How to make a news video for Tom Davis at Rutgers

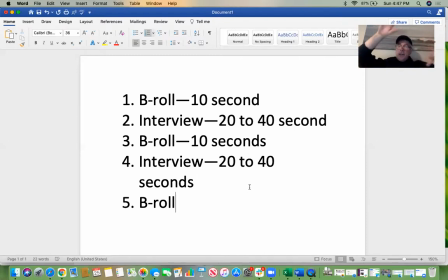just filming somebody's driveway or somebody's like you know cars passing by their street or something like that but it tells a little bit of something it's better than just having a face and a camera okay let me show you an example i mean many of you have submitted over the years i've submitted
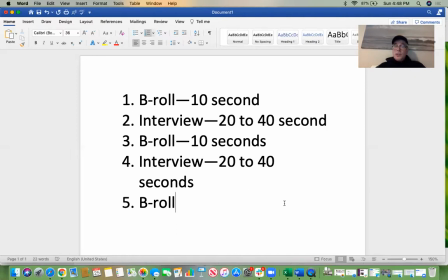great videos and and many people many many of my students but i'm actually really just looking for me essentially the simple video okay um this was submitted
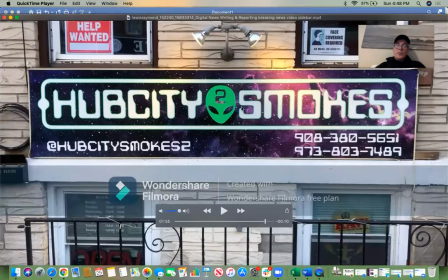during the spring of 2021 and i want to show you exactly
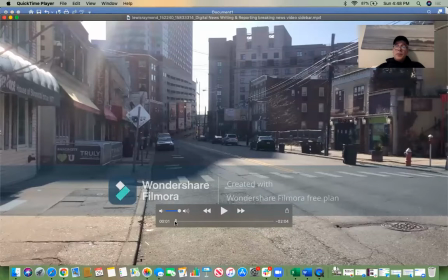like how big our student did it okay you can ignore this part i guess it's just part of the software he's using okay but again it just follows that very simple flow of b-roll to interview it to b-roll to interview it may not be exactly that maybe it doesn't have the exact last b-roll or something like that but it's close to it okay so
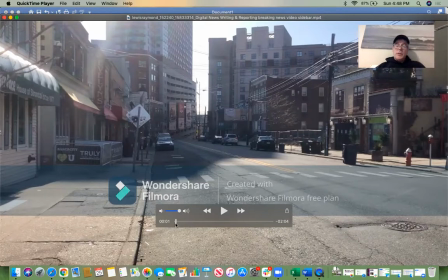let's look at it okay
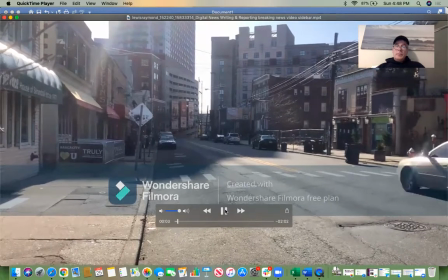there's a b-roll okay
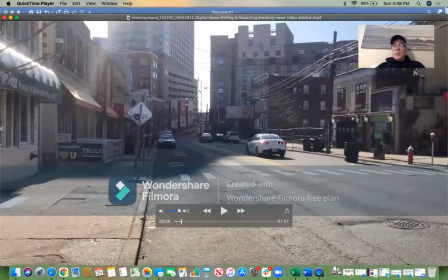so yeah see how the shot is still it's not panning this is actually the ruckers environment here right here well it's not ruckers i'm sorry it's new brunswick so it's the hub city so it's really a little bit of the setting it's obviously going to be we're assuming
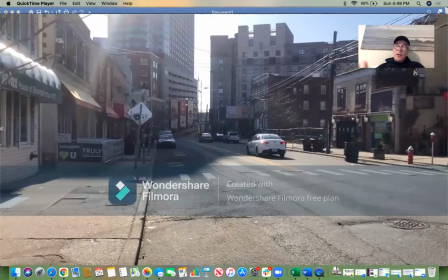probably some sort of a student or somebody lives in the area it's a part of their being okay
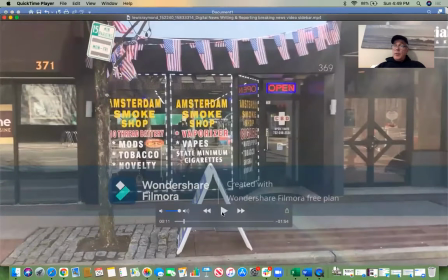nothing wrong with maybe mixing up a little bit of the b-roll too if you want to do that you know but this also to see here this also connects to the actual story in this particular case its reaction to the marijuana legalization okay this is actually one of the stores actually might benefit from that and this is also could be part of this the person who's interviewed in this story this could be part of their
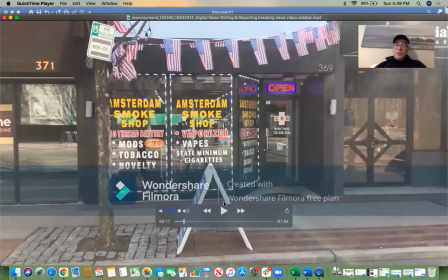environment again adding layers to the whole story the interview my
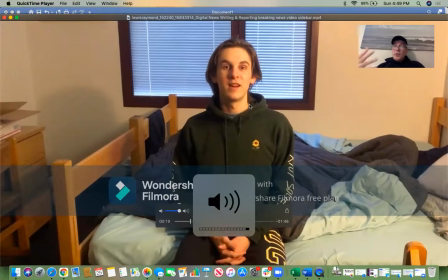name is oscar so you know i'm having them actually start talking when i'm introducing themselves that's fine um okay
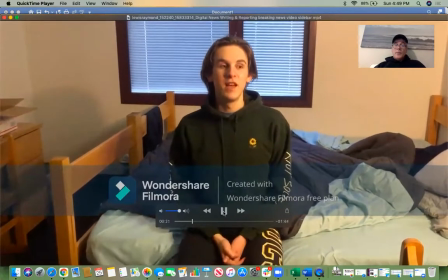sophomore at Rutgers and having them introduce themselves as a Rutgers student that's fine too you see that you know b-roll is probably a little bit longer than i would have made it but that's fine the first actually the first 10 seconds were essentially the street next 10 seconds where the vape shop essentially um you know i'm fine with this actually as
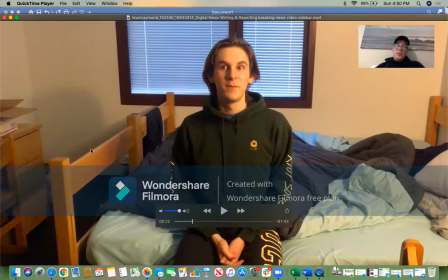far as like a frame is concerned okay because this is looks like some sort of dorm or apartment right the shovel bed a bed it looks like something that's very small you know rule of thirds here okay him i mean the shoveled uh you
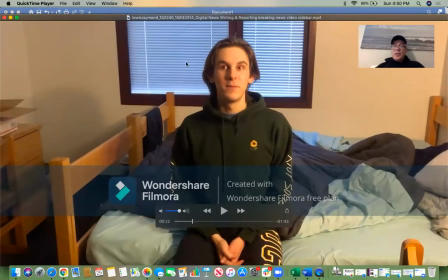know blanket and bed okay three things layers it's not just him and that's it okay there's actually a room here There's actually a setting here, okay? Again, adding layers to the story. Any little bit of biographical information to the story, okay?
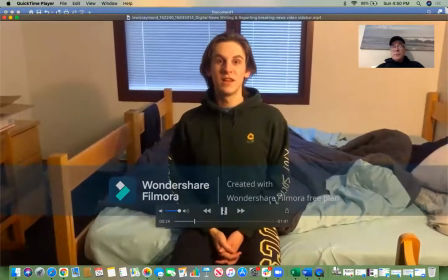Let's hear what you have to say.
I think that the legalization of weed can only be good for the state of New Jersey because right now there's a bunch of,
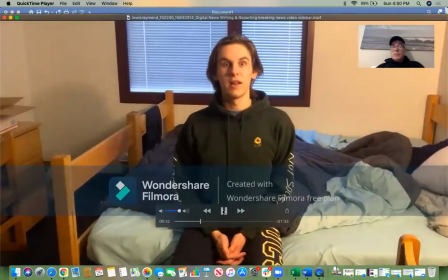like, cash flow and businesses and stuff that are operating outside of the state's jurisdiction.
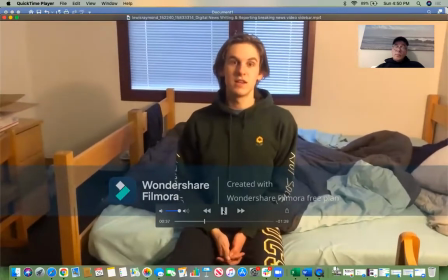And so by legalizing it, then the state has the power to, like,
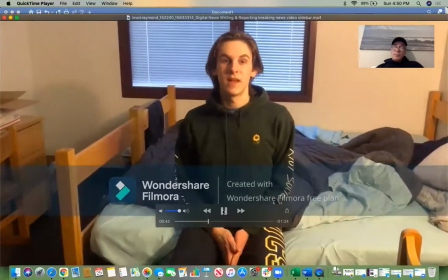tax all of those sales. um and and i just think that like they can
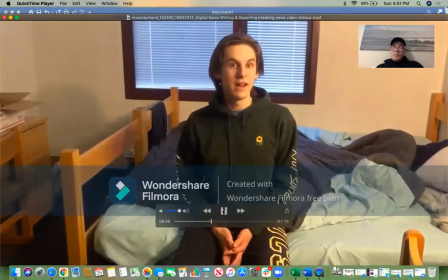make money that they're not making right now and that's pretty much it
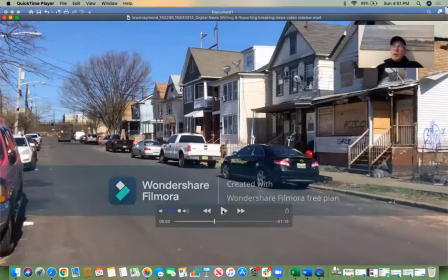okay so he talked about let's say about 30 seconds there that's fine that's
probably a good length right there i mean you pretty much got it was very simple what he said you know how he personally views it'll be beneficial to the community that sort of thing maybe not necessarily to himself that's great very simple interview very simple answers now we go back to the b-roll